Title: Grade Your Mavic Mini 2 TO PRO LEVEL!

Hey guys, how's it going? It's Louis here from Singularity Film, and in today's video we're going to be colour grading some of our DJI Mavic Mini 2 footage. So we're going to be enlisting the help of Moss, who's going to be taking our boring, flat DJI Mavic Mini 2 raw footage and turning it into really professional, cinematic looking video. So without further ado, we're going to jump straight in. So we've been out flying with the Mavic Mini 2.
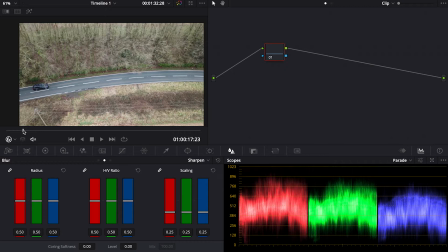[0:28]
I'm sure you know it's the cheapest, lightest drone that DJI do at the moment. And the results you can get are amazing if you know how to grade it. So let's just dive straight into it.
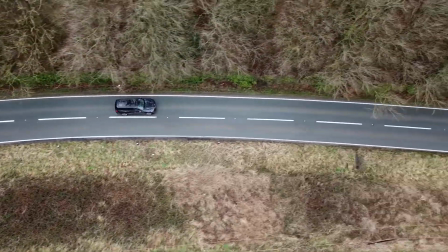[0:39]
We've just shot this image of this beautiful BMW on a country road. But as you can see, it's a very flat image.
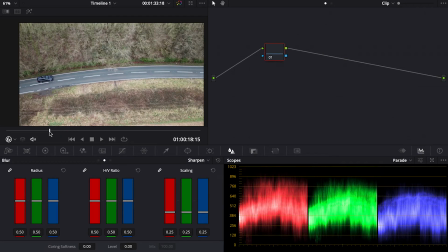[0:47]
One of the things that most people overlook is where your eye is drawn to in the image, and it's the most important thing.
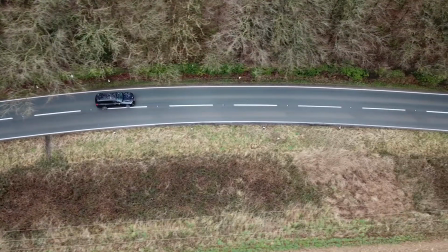[0:53]
So if you look here, your eye is drawn to this massive patch of dead grass and not the car.
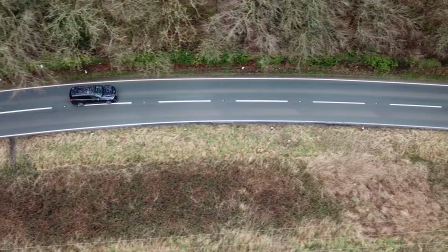[0:58]
This is a car commercial, so we want to get your eye drawn into the subject. So let's start there.
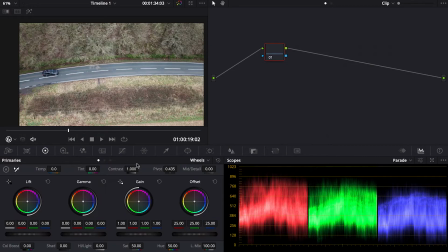[1:02]
So first things first, we're going to add some contrast into the image. I'm just going to bump that up. We're looking mainly at the road and the car now. We're not too worried about the other areas. Second thing, make a new node, get some saturation into that image. We're going to go for quite a punchy look, and then we're going to take out the colours later on.
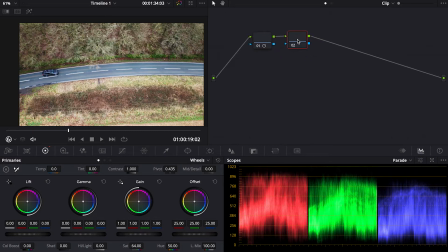[1:23]
So there you go, the road's looking great, but your eye is still massively drawn to this hot spot in the middle. So let's deal with that now. So what we're going to do is we're going to mask out our car to start with. We're just going to use the spline tool, pen tool, sorry, just draw around that car.
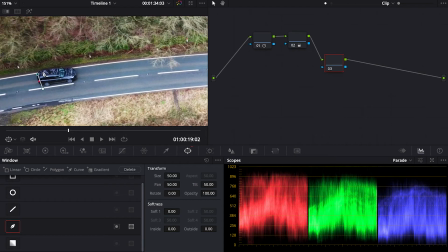[1:40]
We'll zoom in. Make a rough shape. It doesn't have to be exact. We're so far away in this shot. Perfect. And then we're just going to soften that, and we're going to bring the mask inside and outside very slightly.
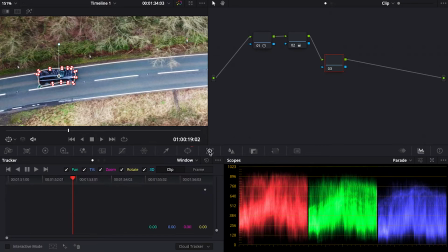[1:58]
Next thing we're going to do, we're just going to track that through the whole clip.
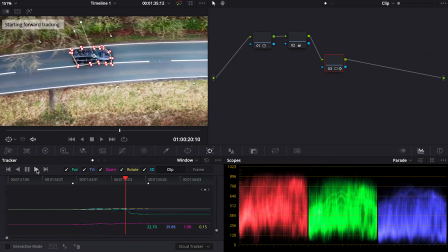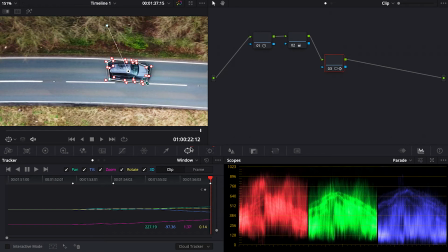[2:07]
So there we go. And we're going to invert that mask, and that will mean we're just affecting the background. So we're going to drag the highlights down. We only want the highlights to be on the car at the moment.
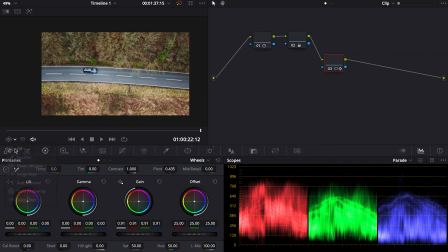[2:25]
There we go. So let's just do a quick before and after. So there you go. Your car starts to stand out over the background. Okay, so your car's now standing out, but your eye's still getting lost in this bunch of dead grass. So we're just going to mask out the road.
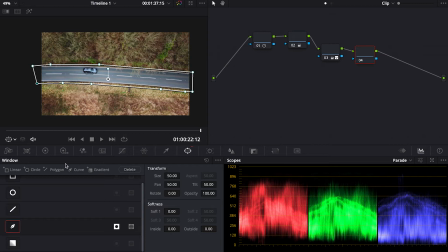[2:45]
Again, doing this super quickly. Then we're going to invert that mask and drag the highlights down even further.
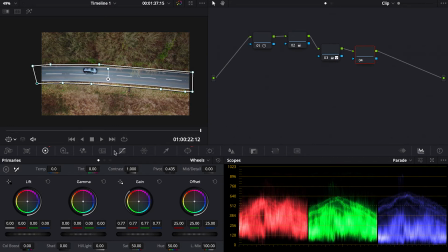[2:55]
And as you lower the exposure of the background, you're also going to lose contrast, so you need to replace that. They kind of work in tangent. Brilliant, that's looking much better. We'll just soften that mask as it's too harsh at the moment.
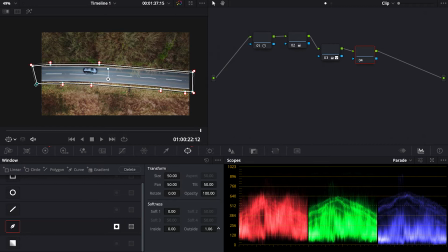[3:12]
So drag the outside in. The inside, and then we're going to track that mask back.
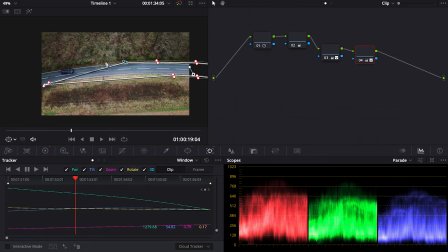So again, do a quick before and after. There you go, your eye's kind of lost in the image, you can't really make out the car. Much more balanced, your eye's drawn towards the road and the car.
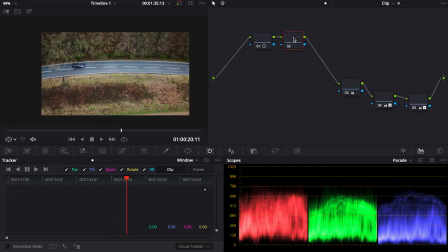[3:41]
So we're going to make a new node after our first contrast and saturation, and we're just going to play with the colors. So we want to get rid of this green. We want a clean color palette. We're going to get rid of some of that green and make that yellow
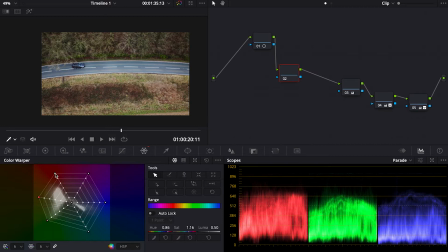[3:56]
using our color warper tool, and we're just going to make the yellow slightly red and just compress that there. And then we're going to make our blues teal, have that classic orange and teal look.